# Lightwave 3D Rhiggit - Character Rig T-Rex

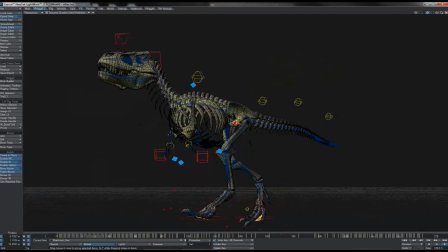(8:34)
Very much trying to cancel out the nuances and subtleties of the human motion so that we can more readily turn it into T-Rex motion with its associated nuances and subtleties. The final place I'm going to come in on this first pass of reduction is going to be on the feet here,
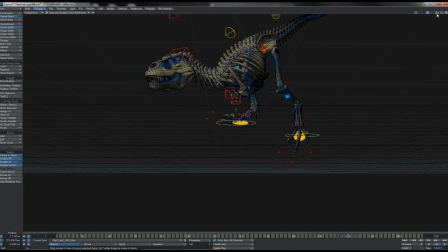(8:50)
or on the main leg IK goals, which are of course animated purely on position.
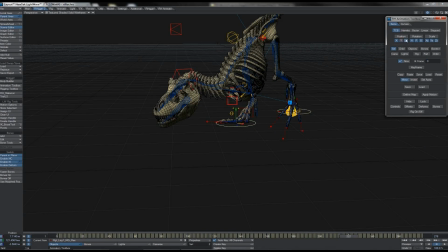(8:56)
Going to treat their Y position differently from their X and Z, and get them with the reduction filter here.
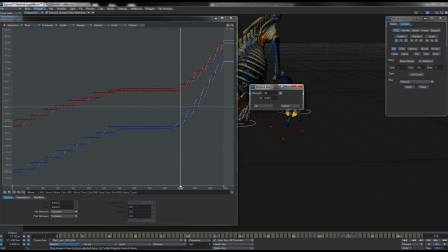(9:03)
You'll see that we can get quite a heavy reduction in those channels there, and very similar results there for the Y channel also. It's then a quick enough job using the flatten holds, and like that you have some heavily edited down keys with
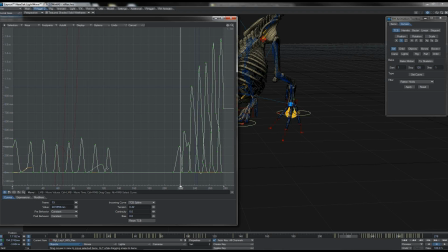(9:22)
nice firm holds in position when the foot is planted on the ground. There you can get some very nice clean auto-flattened curves indeed.
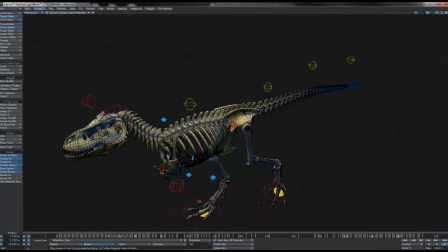(9:31)
The result of which is good solid foot movement with no skate, fixed quickly and easily with just a couple of runs of filters.
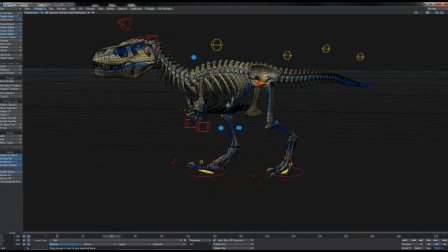(9:41)
At this point, while we've got something that's, reasonably well smoothed and flattened in all of those main controls and areas, we're sort of getting to the limit of what we can do for the first pass of smoothing and reduction.
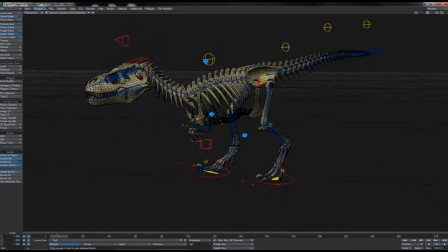(9:55)
And we're really starting to see now the main problem with this, which is of course the actual motion itself. T-Rex unfortunately does not move very convincingly. It looks somewhat like a man in a T-Rex suit, The little run piece here isn't so bad,
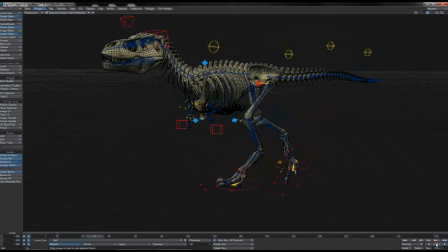(10:11)
and that's showing more promise, but the initial walk for certain is very, very poor. And of course this is things like the timing of his walk, where he crosses over his arms and his legs like this as he passes. Look at it, it's rather camp almost, this little turn that he does.
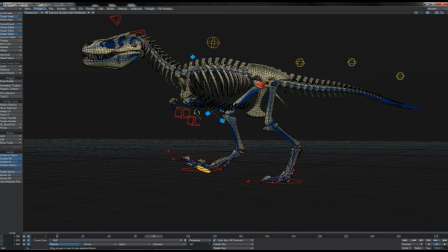(10:29)
And of course it's the action on the feet themselves. Here the toe parts are behaving like human feet, doing this splot and flap, which is completely wrong.
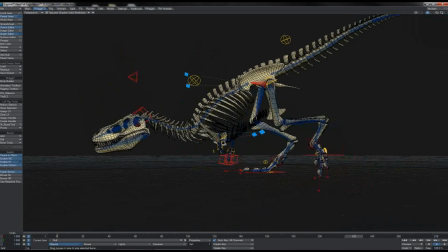(10:39)
During the run the feet are better. They do lift up and pitch down, which starts to look more like we would expect this creature to look. Of course, because human feet in the motion capture are pitching back quite a ways during the run.
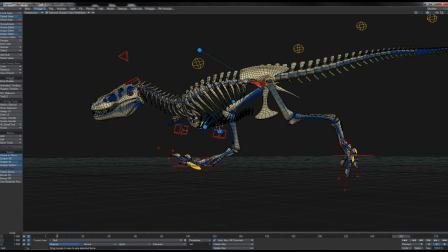(10:54)
But that's certainly more workable straight off the bat.
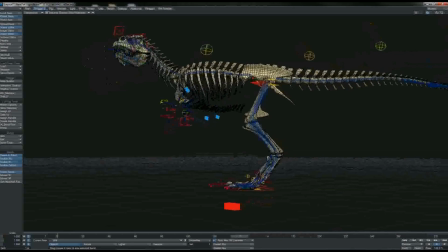(10:56)
First thing we're going to do then is work out these feet and legs somewhat and put some of the life and character into them.
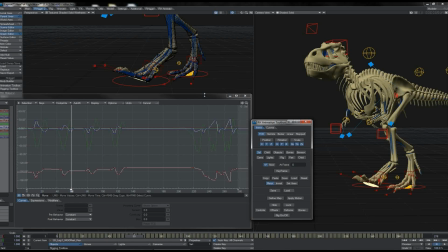(11:04)
So the main culprit for these feet is of course the foot offset controller, or the IK offset controller that we have here, which is of course doing the rotations for the feet in IK. And as you can see, I've had to work on the heading and bank values here and started to reduce those.
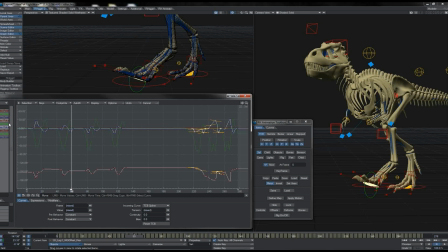(11:22)
What I haven't done is the pitch, which is the problem part,
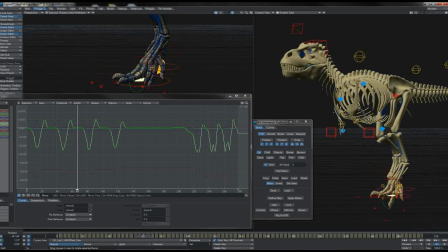(11:26)
and there's little point reducing it because the main problem is the actual animation itself, at least in this first section. So what I'm going to do is grab both of those pitch channels there, grab all of these early set frames and get rid of them or set them to 0, what have you.
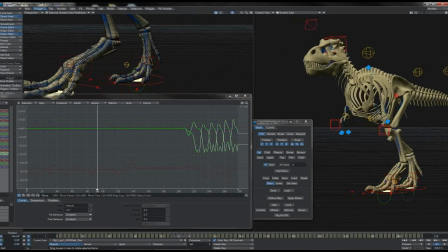(11:43)
And that completely removes pitch rotation from our feet there.
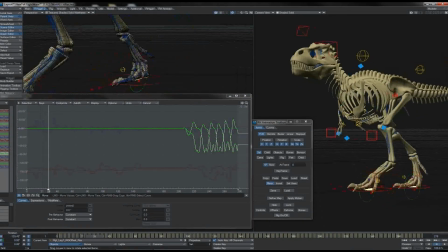(11:48)
So clearly still less than ideal, but arguably better than we had before. All we need to do now is work in the actual toe lift.
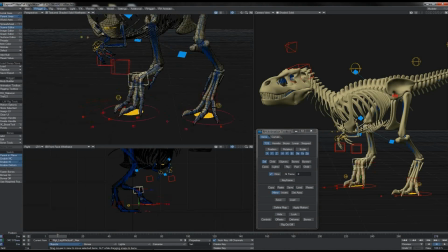(12:00)
We have on this rig got spline toes that gives us the nice little peel when we work the foot from the IK actual there, and so we'll be able to do most of this animation just on that one controller.
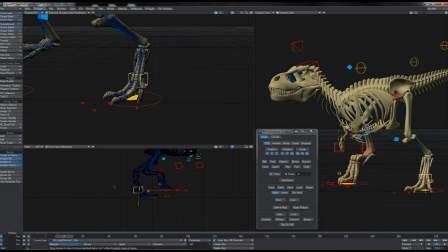(12:13)
As he comes for a step off the ground here, we can start to key it off just slightly before the leg reaches extension.
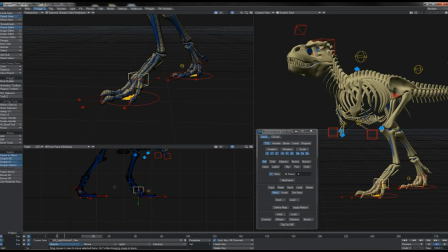(12:22)
Come back to the frame just after the foot has come to rest there on the ground.
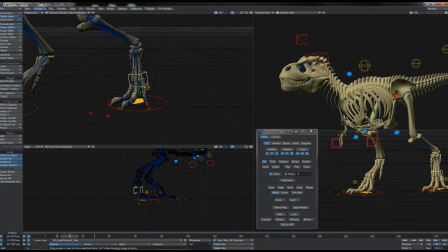(12:27)
At this point, when his foot starts to tilt, we'll have this peeled up, trying to watch the positions of the end toes there.
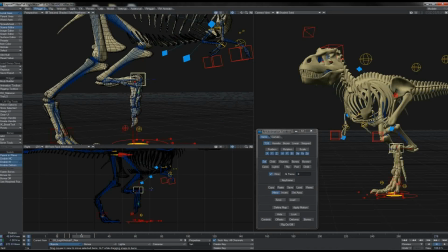(12:35)
Give him the lift over as he comes through the pass like this, and let him reach and spread there on the come down.